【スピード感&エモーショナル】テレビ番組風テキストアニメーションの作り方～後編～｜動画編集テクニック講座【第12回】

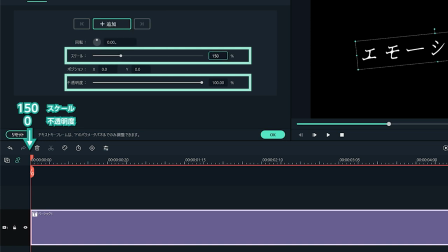[4:06]
クリップの頭をスケール150%、不透明度0に設定します
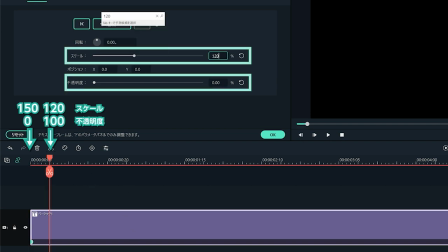[4:12]
次に再生ヘッドを5フレームまで進めてスケールを120%、不透明度を100%にします
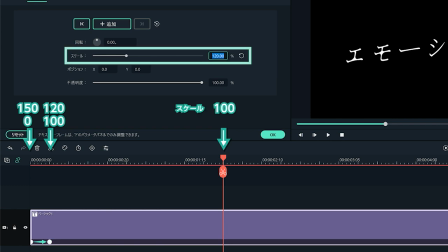[4:21]
さらに2秒の位置まで再生ヘッドを進めてスケールを100%に設定します動きを確認しましょう
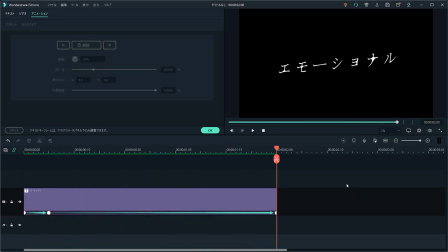[4:28]
5フレームかけて縮小しながら出現して速度を落として縮小していくような動きになっています
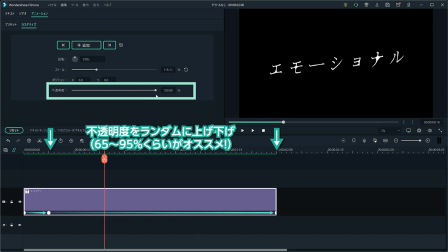[4:35]
あとは味付けに5フレームから2秒の間の不透明度をランダムに上げ下げしていきます数値を下げすぎると視認性が悪くなるので65%から95%くらいの間で上げ下げするようにしさらに繊細な雰囲気を出したいので
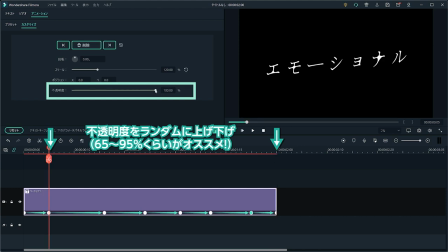[4:52]
感覚が一定にならないようにするのもポイントです
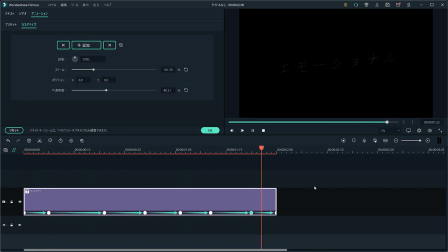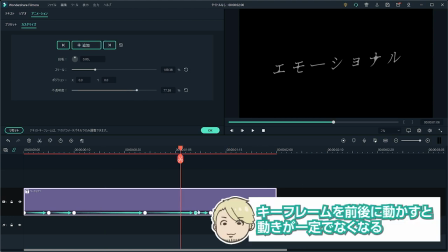[5:02]
一度付けたキーフレームを前後に動かすと縮小する動きが一定ではなくなるので注意しましょう
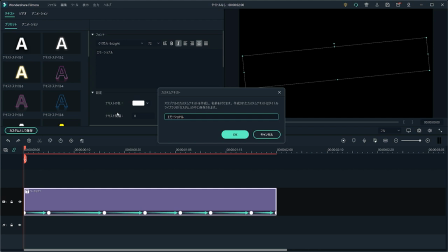[5:09]
カスタムとして保存しておくのを忘れないようにしてくださいね
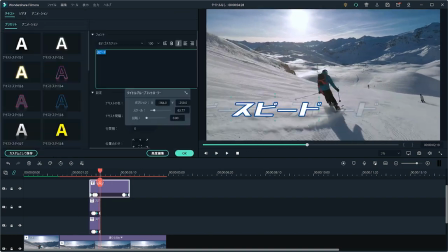[5:19]
前回もご紹介しましたがカスタムに保存したアニメーションはタイムラインにドラッグ&ドロップして使用することができます
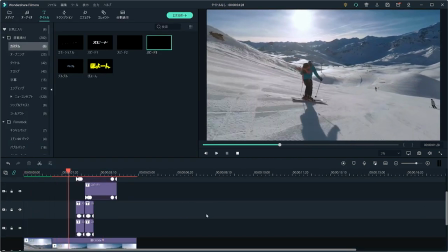[5:27]
今回作成したスピードテロップとエモーショナルテロップは綺麗な映像やかっこいい映像演出にぴったりですね
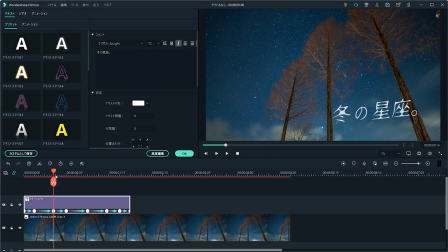[5:35]
クリップをダブルクリックして内容を変えたりフォントや色を編集して活用してくださいね2回に分けてご紹介したテキストアニメーションはいかがでしたか?こんなテキストアニメーションを作りたいんだけど方法がわからないという時はフィモーラチームも一緒に作り方を考えますので
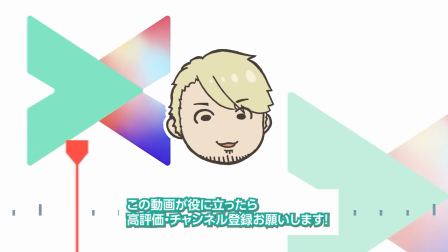[5:55]
ぜひコメント欄で教えてくださいねこの動画が役に立ったら高評価、チャンネル登録よろしくお願いします
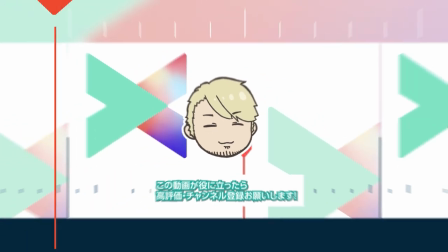[6:04]
それではまた。